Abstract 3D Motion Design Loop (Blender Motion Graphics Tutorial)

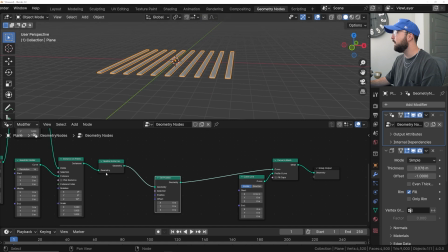248s
And that's gonna allow us to add some displacement. But first, let me go ahead and add more of these guys to make it look cool.
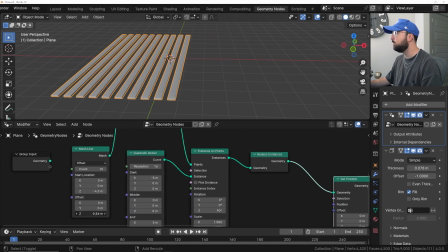254s
So here on the mesh line node, right at the end, where it says Z of 1, just bring them close to each other, you know, however much gap you want. This is totally up to you. And then I'm gonna give myself a count of 30, and big fan of that.
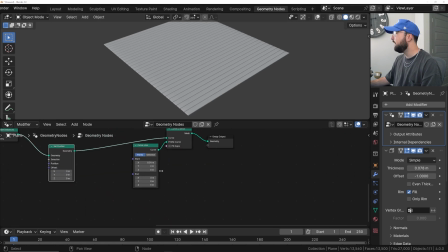271s
So we're gonna run with it. Now let's go back and displace this thing. So on set position, let's go ahead and get a combine XYZ, plug the vector into the offset, and then let's go ahead and get in a noise texture.
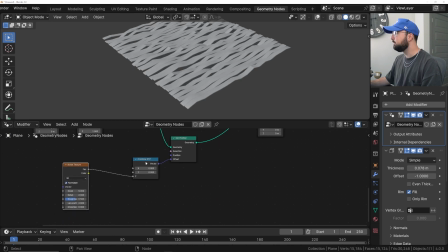286s
Plug the noise texture into the Z. Now, if you wanna know why we use the combine XYZ, if I plug the noise texture just into the offset, it's going to, see that?
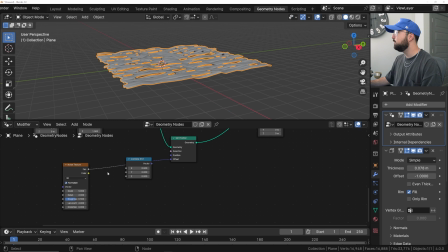297s
You can see the floor here. See what it did there? Take it off, put it back on. It's not going to displace it correctly, and I really want it to only displace up and down. This combine XYZ is going to allow me to specify I just want to displace on the Z axis, and that looks really cool.
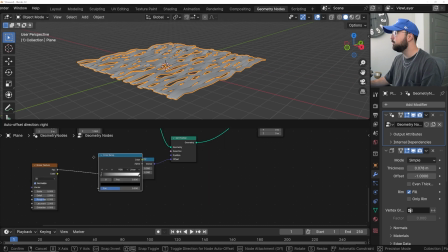315s
Now I'm going to go ahead and get in a color ramp to be able to control how that's going to look.
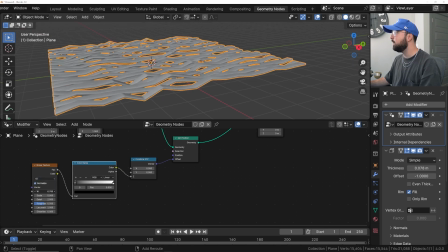321s
I'm going to go from 3D to 4D, and this is going to be where we actually animate what we have going on.
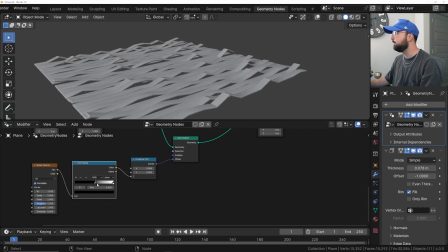327s
I'm going to bring my color ramp in to show you something important style-wise. So I'm going to bring it to right about there, and then right up here on the quadratic bezier, this is essentially your subdivision.
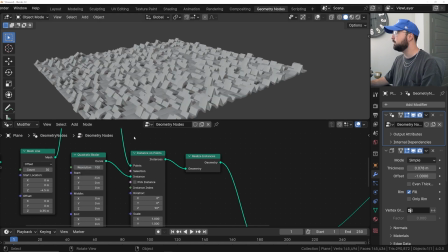336s
I'm going to give it 100 just to demonstrate this. So see how it looks bad.
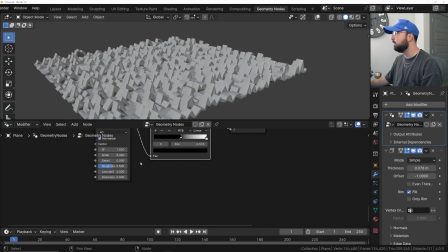341s
Let's go ahead and bring our detail to 0, and then our scale to 0.4. That'll be kind of what we're working with.
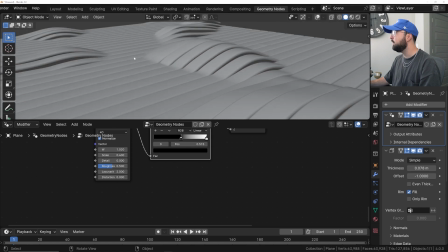348s
So see how dramatically it juts up right there, and it might not seem that dramatic until we go from linear to ease.
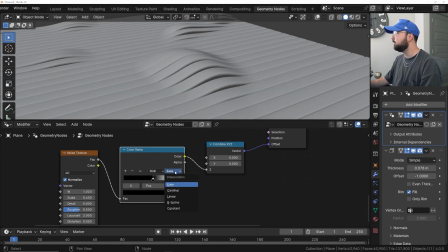356s
Now it is a perfect slope, so we'll go back to linear, which is the default. See how that looks? We go to ease. It is a slightly smoother gradient within the color ramp, and it just looks more aesthetically pleasing to me.
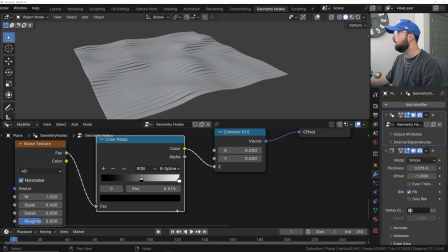368s
You can do whatever you'd like. You can even go crazy with it and do a B spline and really make it smooth. I'm gonna stick with ease. That's what I personally prefer, but you can do whatever you want.
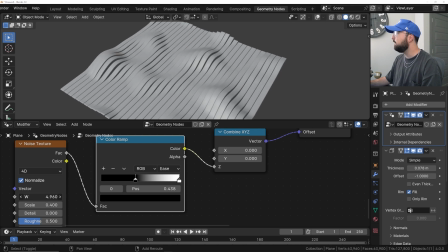379s
Now, to me, this is very obviously noise texture-y looking and the hills and stuff. I actually want to squish in my noise texture.
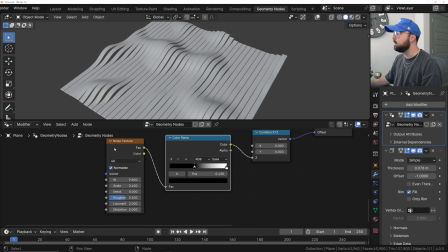389s
Of course, there is no texture coordinate node and mapping node within geometry nodes. You kind of have to do it yourself. In this case, we're going to get a math node, and we're only going to use one here. We're really going to use two, but one over there later. We're going to get a vector math.
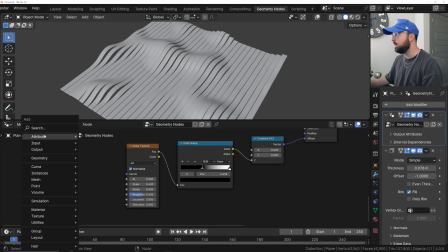407s
This was the wrong one. So shift A, type in VEC, vector math, and then we just need to use divide and then plug that into vector.
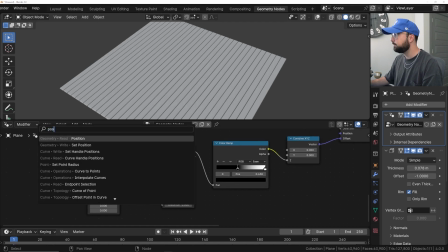417s
And then we need to get a position node. So this is kind of a rule of thumb. If you want to manipulate your textures within Blender, one is going to be back to default.
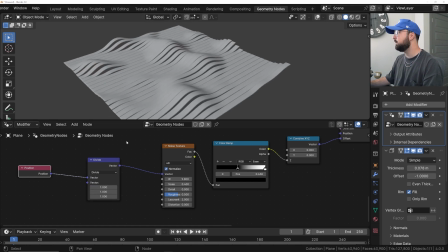428s
If you want to manipulate your textures in Blender, get a divide node, and that is going to allow you right here in this top one to squish it in or stretch it out. And that is going to work on the, this is essentially your X, Y, and Z coordinates with divide.
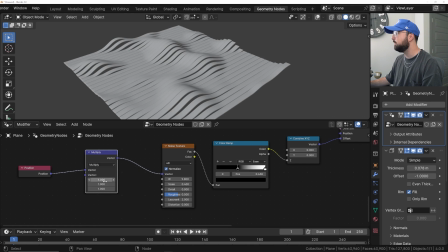444s
These are very simple operations here. If you want to do a multiply, then that would just, multiply it. So divide is just to me means manipulate or stretch or squash in this context. And so when I bring in the color ramp, squish it in, it's still a texture,
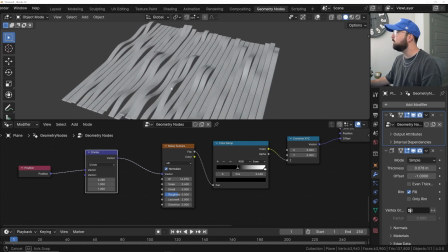461s
it's still a noise texture, but it really agrees with the fact that these lines are going up and down,
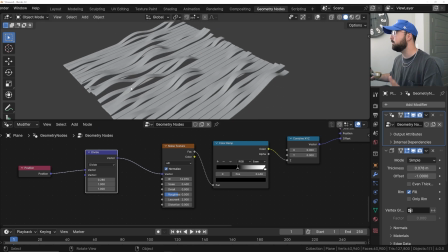467s
and it looks more natural, looks more intentional to me in terms of design. This is more of a design technique here rather than sort of a technical thing, but I think it looks just much better.
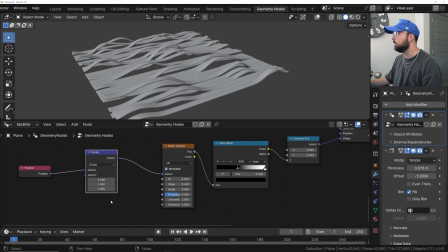481s
I really like the way that looks. It makes it look more stringy.
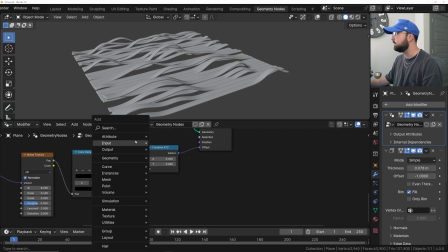485s
Now, if you want to increase the strength of your displacement or make it less, we'll get one more vector math node over here.